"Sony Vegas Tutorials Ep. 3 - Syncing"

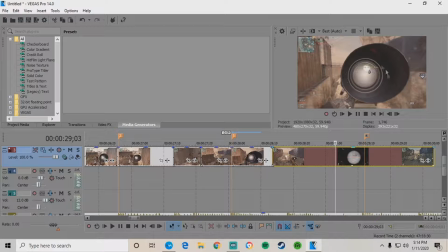744s
I'm going to make this part longer because he is about to look into his scope. And no, that's kind of boring to look at if you slow that part down.
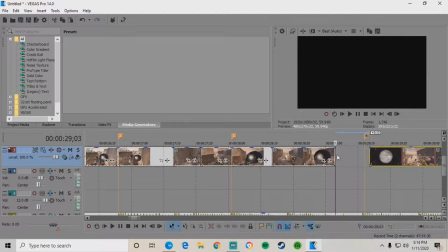750s
So I'm going to split it there, get this out of the way, and I'm going to slow this part down.
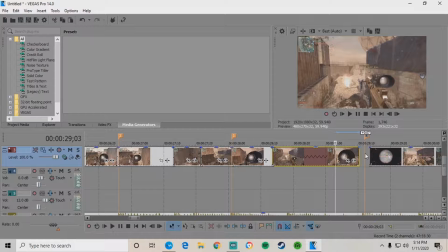761s
About right there. Because I want to save a little bit before the marker because I'm going to get rid of this scope. Because nobody wants to look at this the entire time. That's kind of boring. About right there. I'm going to split it again, drag it down because I want that to go by the screen as fast as possible. Let's move this back a little bit.
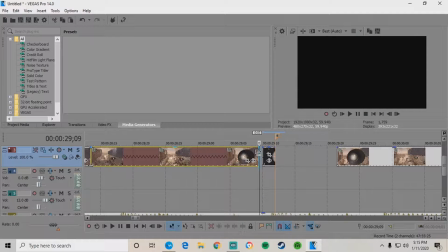779s
Okay, go back into here, control, drag it to connect it, and connect it back up.
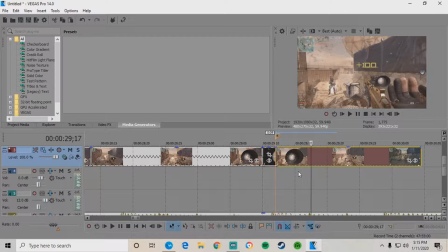787s
Afterwards, since he did just get this kill, you can have it. Let's do normal speed to about there. Since this is the end of the clip, this is the last shot. I'm going to split it here. And then afterwards, as he's like pulling this bolt back, I think that'd be a good point to start ending the video.
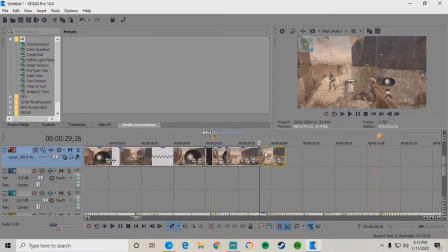807s
So let's cut it there, split it there, delete this part. We don't want that anymore. Control, drag it out. About like that. We'll do a fade.
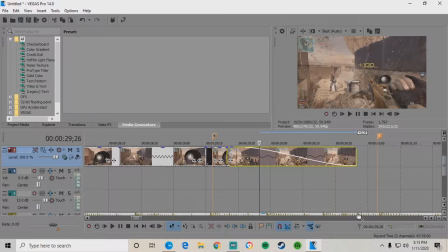825s
And same with the music. We'll split the music right there too. So click down here.
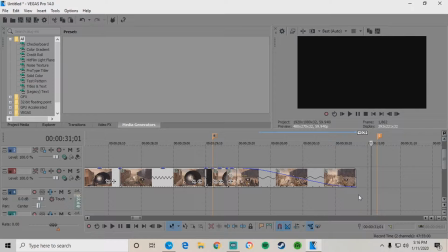830s
Oops. Oops. Right there.
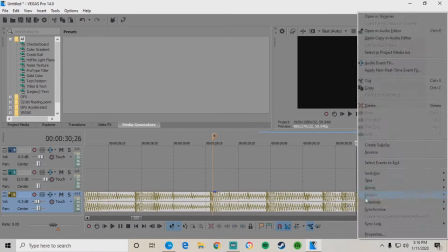836s
Select it. Split. Hit this. Drag it out.
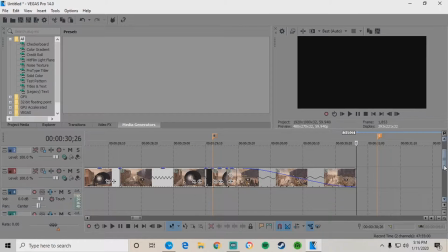842s
That way you have a nice little. How far does this one go? Okay, this one goes all the way here. Okay. So now for the sound effects, go back through with your gunshots that you cut it earlier, that you cut out.
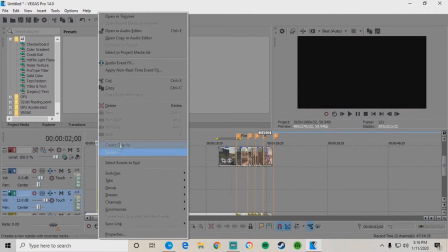855s
Where's the gunshot? There they are. We're going to copy, right click and copy it.
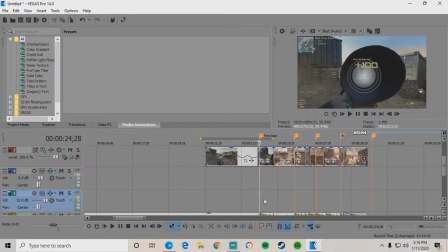860s
And after click your markers, you're going to paste it, paste, paste, paste, and paste.
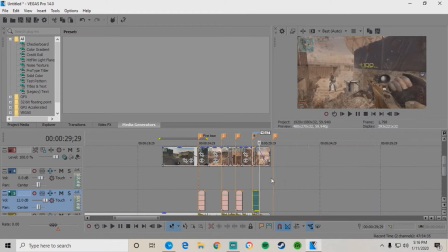870s
That's all 4 of your shots. And now if we do a dynamic RAM preview real quick.
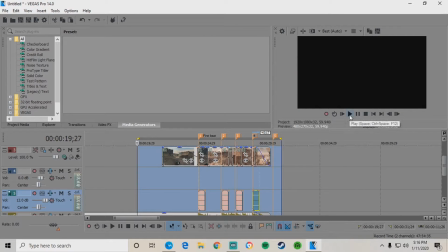877s
And let's view and see what we made.
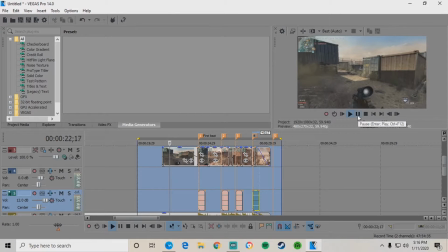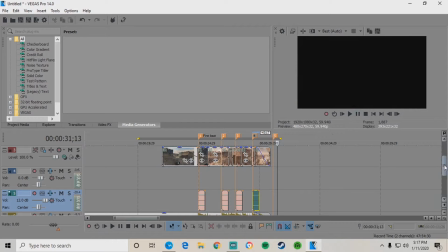891s
is how you sync your shots up, guys. Next tutorial will probably be going over optical flares and motion flares, stuff like that.
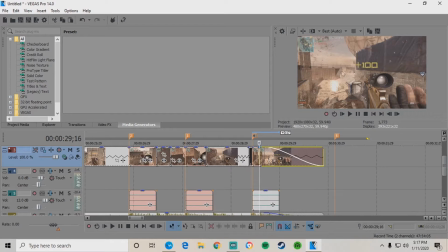900s
So, like, if I were to put one into this video, I would put like a flare back here. It would look like kind of like a sun after he got done shooting, and it would have like, it'd be like glowing and stuff like this.
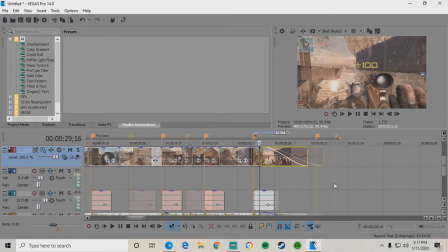912s
So that'll probably be the next video. I hope you guys enjoyed this syncing tutorial, and I really hope that it helped you out a little bit, gave you a little bit of knowledge on how to do some of this stuff, or at least gave you some background on how to slow your clips down, speed them up, find out where your beats are at, things like that.
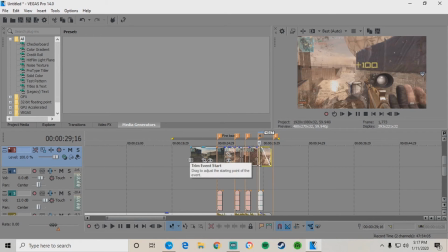928s
So stay tuned for the next video. It should be posted in about 2 days, hopefully. This has been Z-Neck, and I'll talk to you guys later.